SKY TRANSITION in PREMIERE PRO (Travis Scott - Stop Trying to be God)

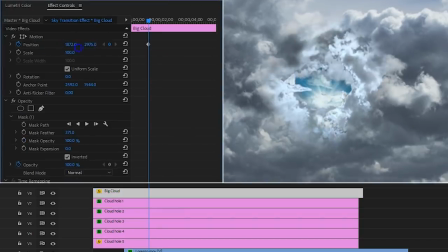249s
The next one goes up some more, the next one even more, etc. Then move forward in time and push the position of all the layers down. Like before, the one in the back will offset the least, and the one in the front the most.
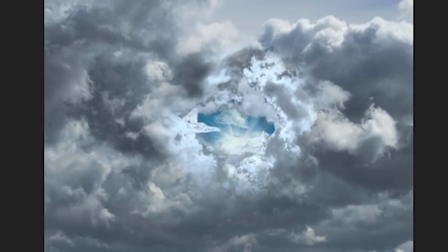261s
And having such an offset in the position animation gives you a sense of depth, or that parallax effect.
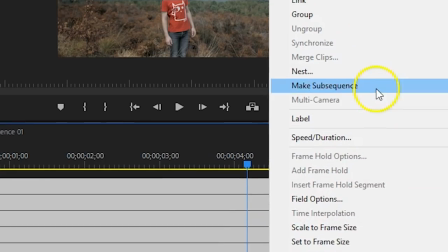267s
You can now go ahead and select all the cloud layers, right-click and choose Nest.
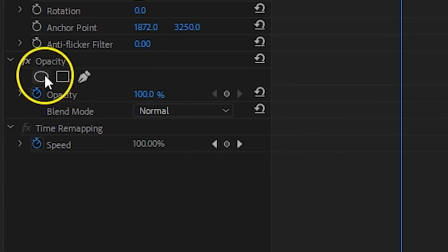271s
With the Nested Sequence selected, head over to the Opacity property again and click on the Ellipse Mask tool.
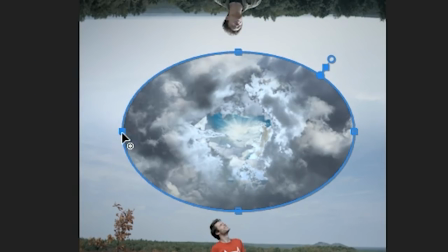277s
Adjust the size and position of the mask around the hole in the clouds and feather it a bunch. Now, since this is the gateway to heaven, there has to come out some golden lights. So, let's open up Lumetri and push some orange in here.
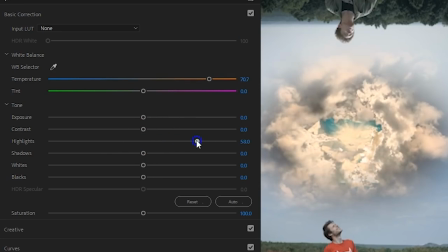288s
You can also play around with the highlights to let it glow a little bit more or increase the saturation to make it pop.
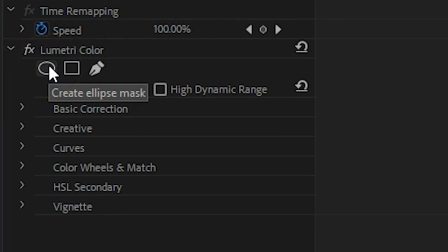294s
Finally, open up the Lumetri effects in your effects controls and click again on the Mask Ellipse preset, which you want to position over the hole and obviously fetter a bunch. And that is how you can create that gateway to heaven.
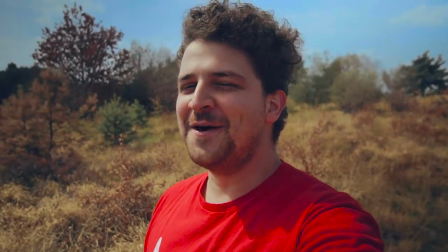309s Thank you for being f***ing the best with my hearing. Cinecom Prank Wars!
And now comes the actual transition.
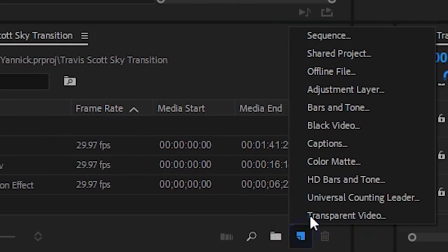316s
What I'm gonna do now is create a new sequence, and this time in a normal resolution.
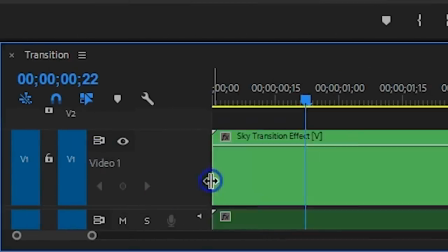320s
In there I'm going to drag the sequence that I've created prior and make sure that this button right here is enabled before you do that.
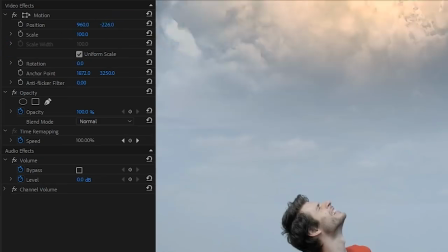326s
And the cool thing now is that we can just simply play around with the position to transition from one scene to another. But before you're going to place your keyframes for the position property, it's important to first get your anchor point in place.
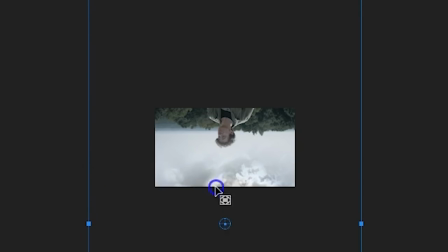338s
And the easiest way to do that is by selecting the motion property, which allows you to visually move the anchor point to the second shot, or the one that you're going to transition to.
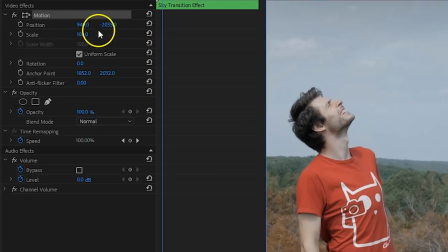347s
And now you can go ahead and animate the position,
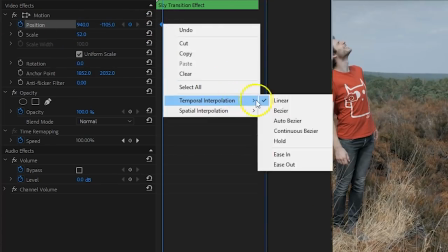349s
but make sure to also right-click on the first keyframe and choose Ease Out, and right-click on the last keyframe to choose Ease In.
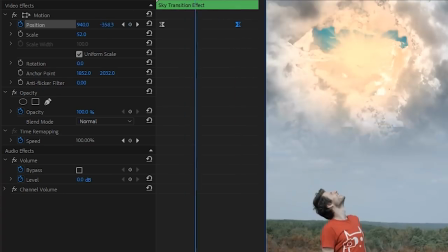356s
And this is to make sure that your animation starts and stops smooth. And if you like, you can now also animate the rotation property so that your second shot sits up back straight.
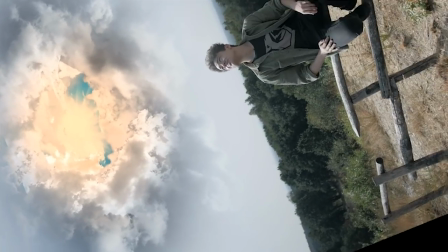365s
You will notice now that it will rotate around that anchor point, which is why that we've moved it in there first. If you would have done this after the position animation, it will just screw that up.
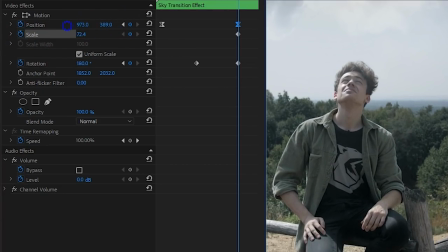373s
And for the final touch, make sure to scale up the entire clip a little bit, or you can also animate the scale property if you like, so to cover up the edges of the clip,
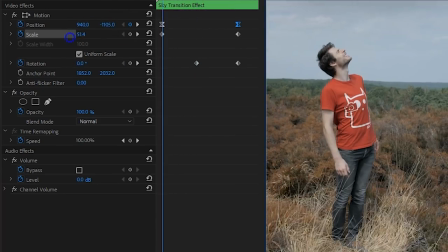381s
which become visible because of that rotation. And that's it!
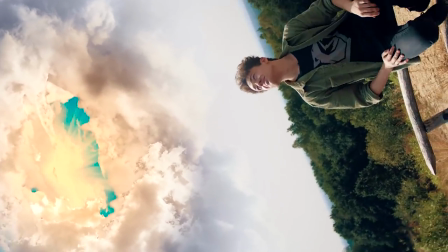386s Ladies and gentlemen, I want to welcome you all out to a musical extravaganza called...
Thank you guys so much for watching, thank you Videoblogs for the support. If you guys really want me to cut my hair, then let me know again in the comments and I'll do it.
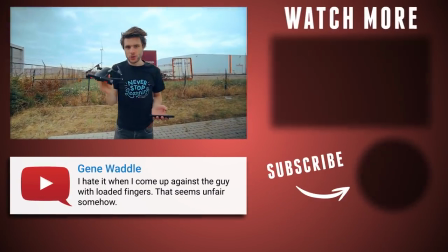402s
Stay creative!
I thought to buy a nice little drone so I can make quick shots, but that's not working.
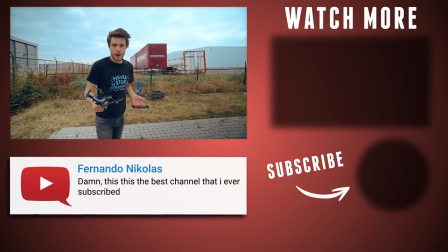409s I'm trying to get this thing in the air for about an hour now, it's still not working.
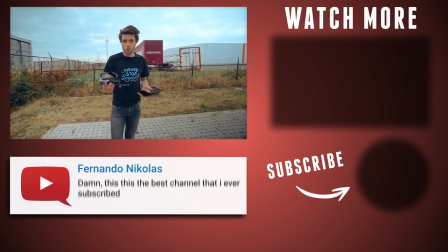413s First the connection won't work and now the calibration doesn't work because there's electrical interference here somewhere.
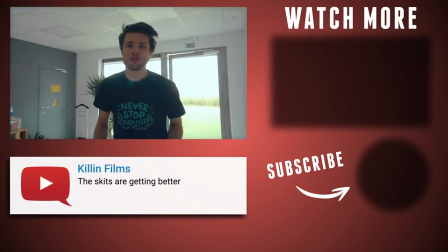420s I hate drones!